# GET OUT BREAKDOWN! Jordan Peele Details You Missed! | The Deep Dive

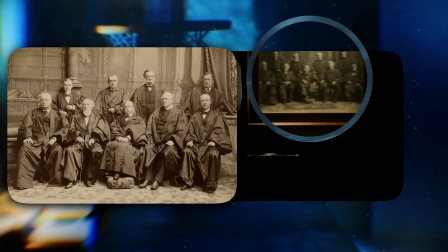(20:28)
Supreme Court, the Fuller Court,
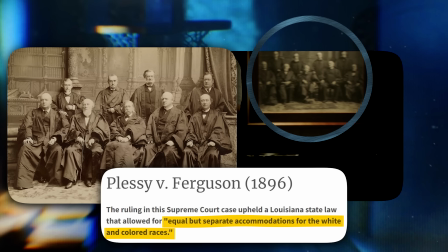(20:29)
infamous for the Plessy versus Ferguson ruling that established the separate but equal doctrine that sought to legitimize racist Jim Crow laws in the South,
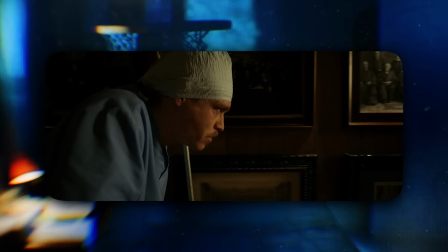(20:38)
and that ruling would not be overturned until 1954's Brown versus Board of Education.
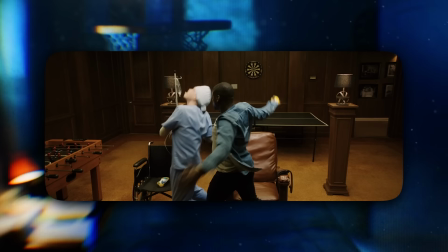(20:42)
So yeah, we're seeing the Armitage family celebrating the 1896 Fuller Court. Are we surprised? No. After striking Jeremy, Chris notices the deer on the wall.
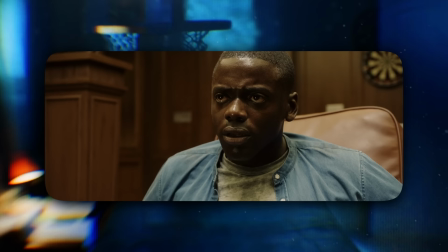(20:54)
The Swahili whispers return, "Listen to your ancestors," and Chris now will not let himself become a mounted trophy on the wall.
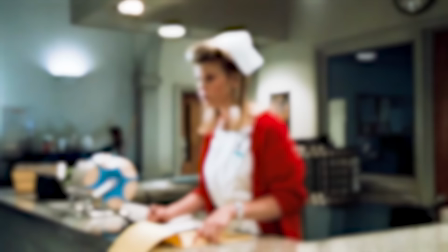(21:01)
Chris goes for the door, Jeremy jumps out behind him, an homage to the framing and one of the all-time greatest jump scares, The Nurse in The Exorcist 3.
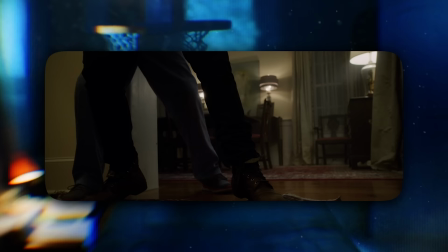(21:11)
Jeremy counts the headlock.
"One Mississippi, two Mississippi."
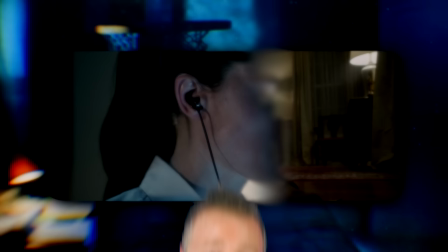(21:15)
I mean, it's definitely gonna feel like I'm reading into this one, but counting with Mississippi instead of 1,000, at least in this context, I mean, come on.
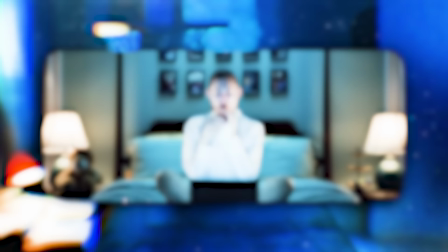(21:22)
And finally, we arrive at Rose, binging NCAA prospects.
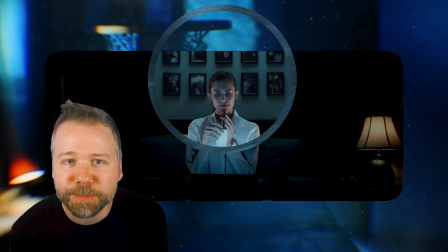(21:26)
And now on the wall behind her, all her band posters have been taken down, replaced with framed photos of her past trophies.
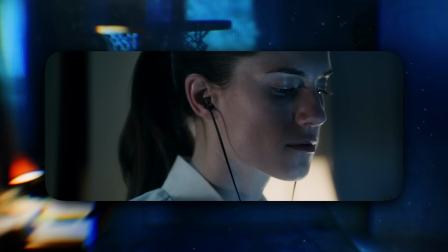(21:33)
Rose's head is perfectly framed in the middle of all these past trophies.
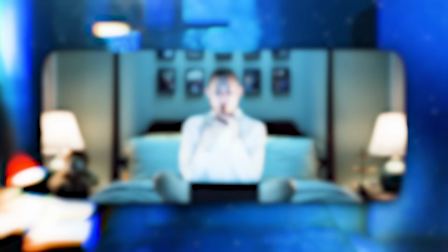(21:36)
She eats Fruit Loops like a complete psychopath, tiny nibbles of the dry cereal, and then three big gulps through a chocolate straw. Now, many have made hay out of Rose segregating the white milk from the colorful cereal. Jordan Peele actually denied that was intentional, but I believe there's something deeper to Rose eating cereal here.
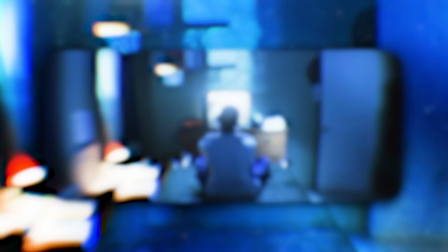(21:55)
She sits on the edge of her bed. Who else in this movie was posed in the exact same way? Chris, on the night of his mother's death. Now, we can't see what's directly in front of young Chris in this shot, but what does any kid have in front of him, between him and the TV, when his parents aren't home to make dinner?
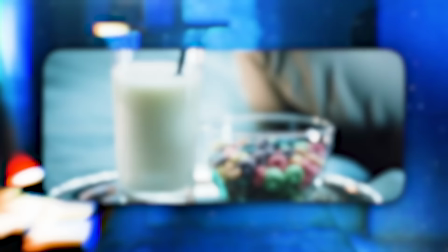(22:10)
The one thing every kid knows how to make themselves. Cereal. It's gotta be cereal, right?
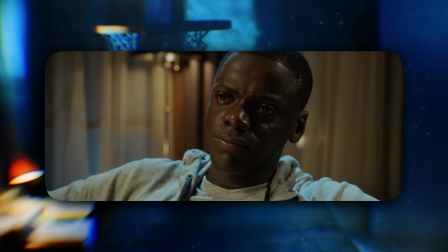(22:15)
The one other context you'd hear the sound of a spoon scraping on porcelain. That's why I believe Missy's trigger was so effective on Chris.
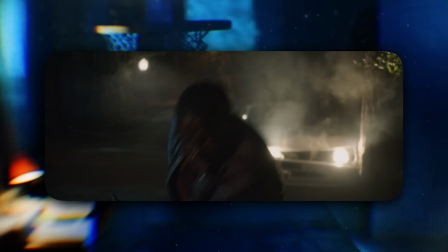(22:22)
She brought him back to the sound that he would make when he guiltily ate cereal while his mother was dying.
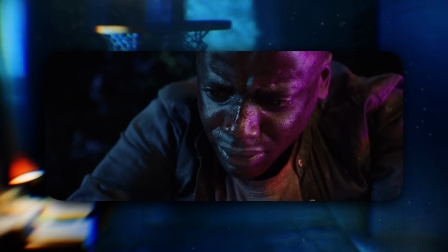(22:27)
Now, Chris gets away. Rose chases with her deer hunting rifle, but Walter shoots her, and as Chris chokes her, police lights flash and Rose whips up some alligator tears.
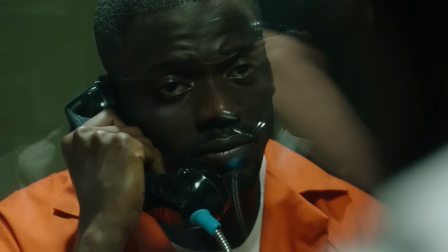(22:36)
In the original ending, Chris was going to get arrested and Rod was going to visit him in prison.
"I stopped him."
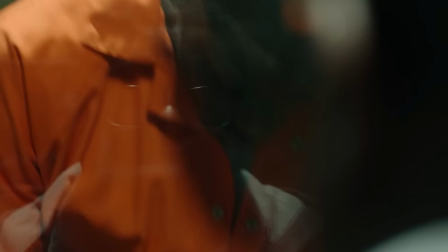(22:41)
Peele wrote that draft during the Obama era as a response in part to civil rights protests, and he initially wanted to end with that gut punch of mass incarceration.
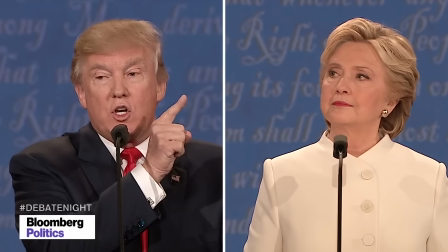(22:49)
But when they moved the film to be released in February 2017, the election 3 months earlier changed the tenor of the country,
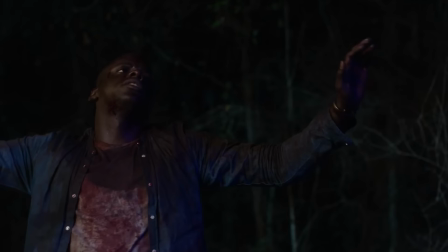(22:56)
and Peele felt then that he just couldn't strike the same momentary fear of Chris's arrest with him going to that hands up don't shoot pose.
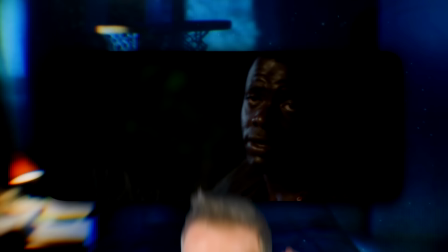(23:02)
And so instead, he delivers one of the all-time best cathartic releases at the end of a movie, and it totally works.
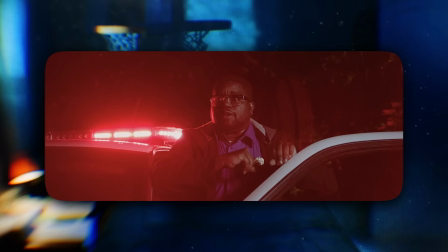(23:08)
I'll never forget the opening night reaction to this moment.
Yeah! Shit!
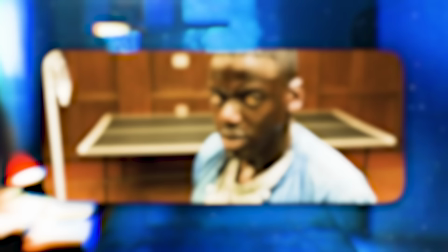(23:15)
So we get a happy ending, but the Swahili music returns again as they drive off, which frames this ending as a cautionary tale for all current and future viewers.
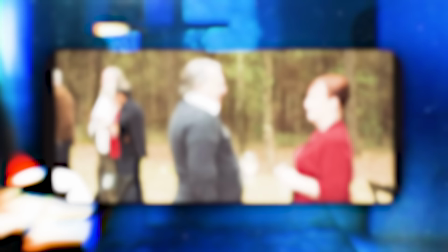(23:24)
Listen to your ancestors, the ones who escaped to tell the tale, who followed their anxieties to claw their way to freedom. And when everyone around you is draped in literal red flags, get out.
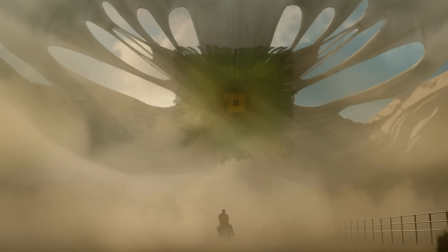(23:32)
Get Out was my favorite film of 2017, and I think it is the best ever feature film by a first-time director. And because this movie was so good, I'm gonna watch everything Jordan Peele makes, because I think we can all learn a lot from what he has to say. Again, please grab one of the Survive the Dive shirts from nerdriot.shop, subscribe to this channel, turn notifications on, share this channel and videos with everyone you know. You can follow me on all social platforms at EA Voss. Thanks for watching, and I'll see you next time, my divers of the deep.